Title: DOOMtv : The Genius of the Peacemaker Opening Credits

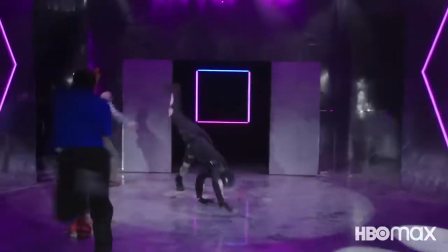And she happens to be the wife of my good friend, Alan Tudyk, the actor.
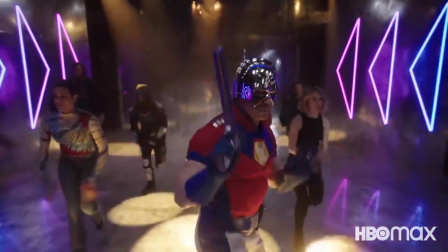And, which was just a coincidence. I didn't know when I hired her. But she did a fantastic job.
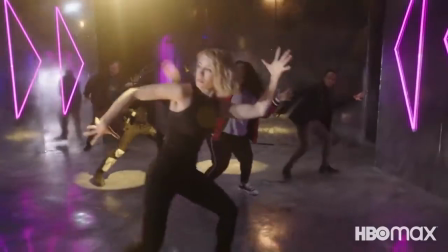I really just wanted something very, very weird. It came in from the, I remember Daniel Brooks coming in and being like, what are we doing?
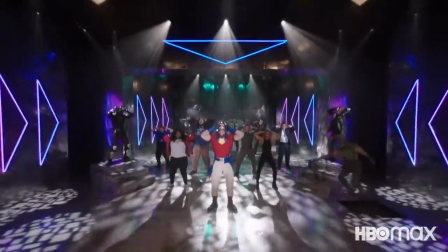What is this? And I'm like, just look totally serious. You're not having fun. You're just, be very, very, very, very serious. And, you know, telling Carissa, like, we just got to make the dance as ridiculous as it could possibly be while they remain completely serious. But Carissa really helped me to put that together and put that together. She was the one that designed it. She did an amazing job. Thanks to the contributions of Barton, Gunn's general vision had enthusiastic life breathed into it. And whether or not Barton and company knew it at the time, Gunn's idea morphed into its own miniature story within the greater story that, purposefully or not, says quite a bit about the group dynamics and narrative path of the characters in Peacemaker. I will premise all that is stated moving forward, that I have only seen the first five aired episodes of the Scheduled Eight. to be aired, and while I largely will be navigating within the realm of speculation, there will be information in my breakdown and would definitely be considered spoilers. Moving forward, be warned.
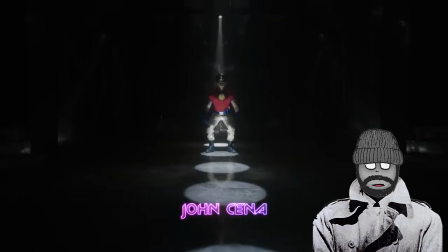Let's start by taking a look at the order the characters in the opening are introduced in.
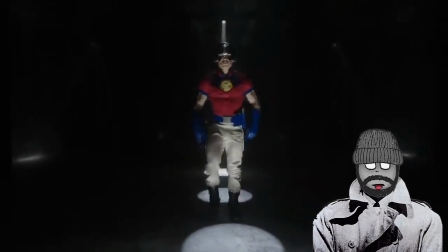As the star of the show and the center of the narrative, it makes total sense that Peacemaker would be the first person you see in the opening.
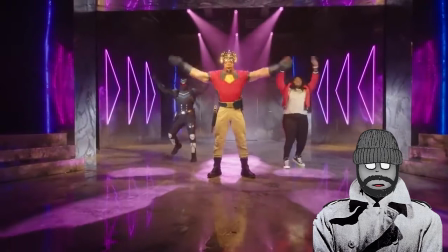As he literally steps into the main spotlight, the lights come up to reveal Vigilante on stage right and Adebayo on stage left who,
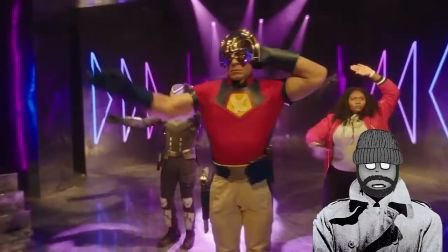in their own way, mimic the moves of Peacemaker. Perhaps the most interesting moment of this trio comes when the camera rotates to block Vigilante
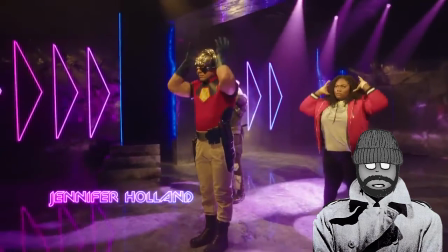just as Adebayo is making the same motion as Peacemaker donning his signature helmet.
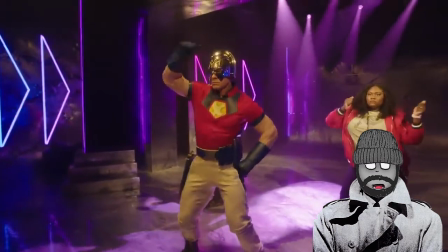This is the first of many moments within this dance that will mirror key moments in the series.
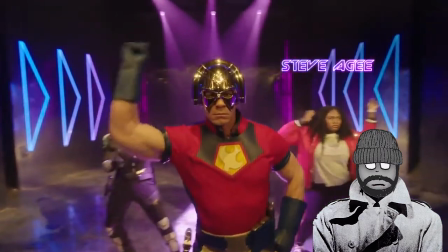As episode 5 ended with Adebayo donning the X-ray vision helmet only to learn Mern's secret.
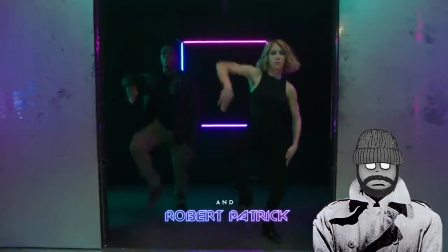Right on cue, Mern, led by Harcourt, come busting out of a door located in the wings of stage left.
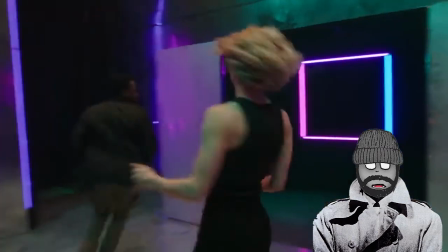The two are joined by Conomos as the camera pans towards center stage. And in an exaggerated motion,
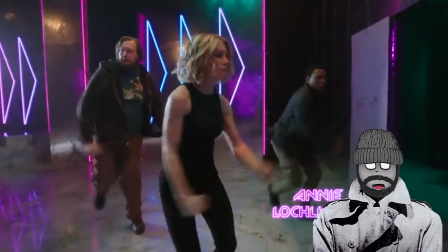partly read as a display of might and partly read as a bombastic insertion into peacemaker's life, This trio joins the original trio.
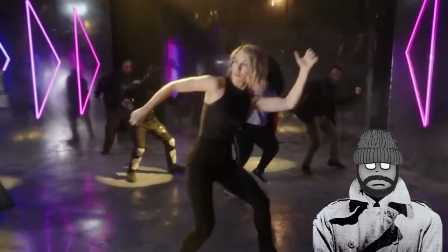By this point, Kia, the wife of Adebayo portrayed by Elizabeth Ludlow, has suddenly appeared in formation with Adebayo in Vigilante.
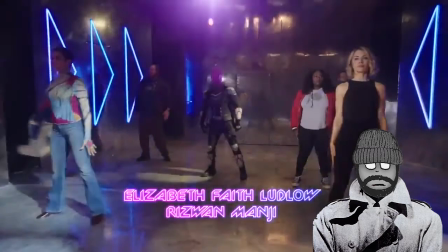And just as we were wondering where Peacemaker is,
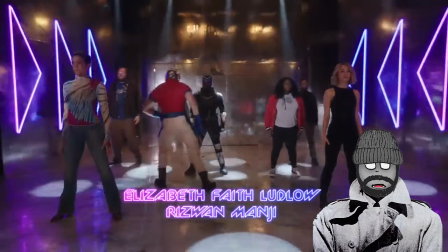he slides in risky business style to not only take his place in the center of all the characters, but to seemingly separate Kia from Adebayo,
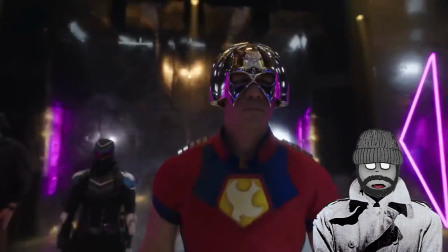though possibly not deliberate. This particular placement could be a symbol of the strain put on Kia and Adebayo's relationship due
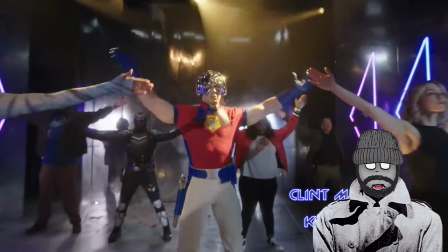to the stress Adebayo feels from the monumental amount of responsibility placed on her for Project Butterfly,
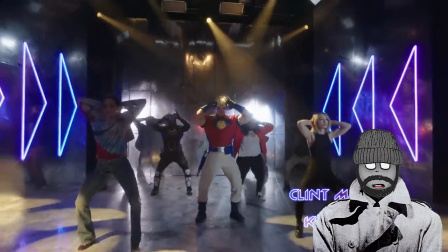specifically the task of befriending Peacemaker in hopes of betraying him. As the chorus kicks into gear,
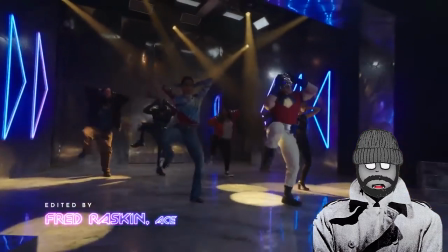the seven collective cast members on screen go through a series of marionette-like shuffles and deeply inappropriate hip thrusts.
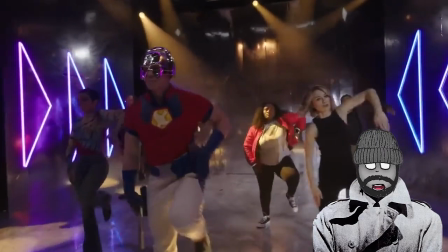Aldous Peacemaker promenades front and center while swinging a massive gun around in a dramatic circle.
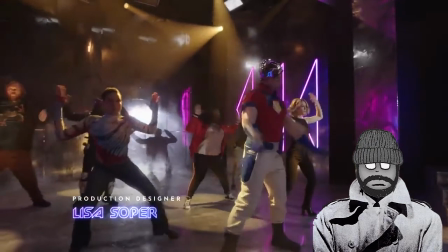While Mern can be seen if one focuses directly on him, he is the least visible of all the characters during this sequence,
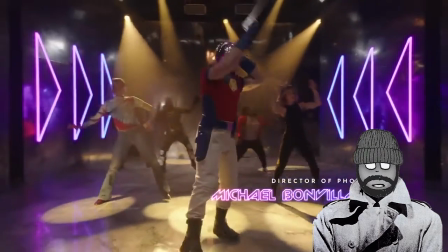which could either be coincidental, or it could be an indicator that Aldous is not what it seems with Mern.
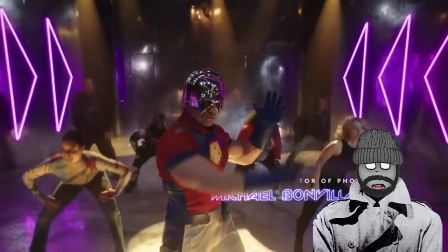A bit of speculation turns out to be true.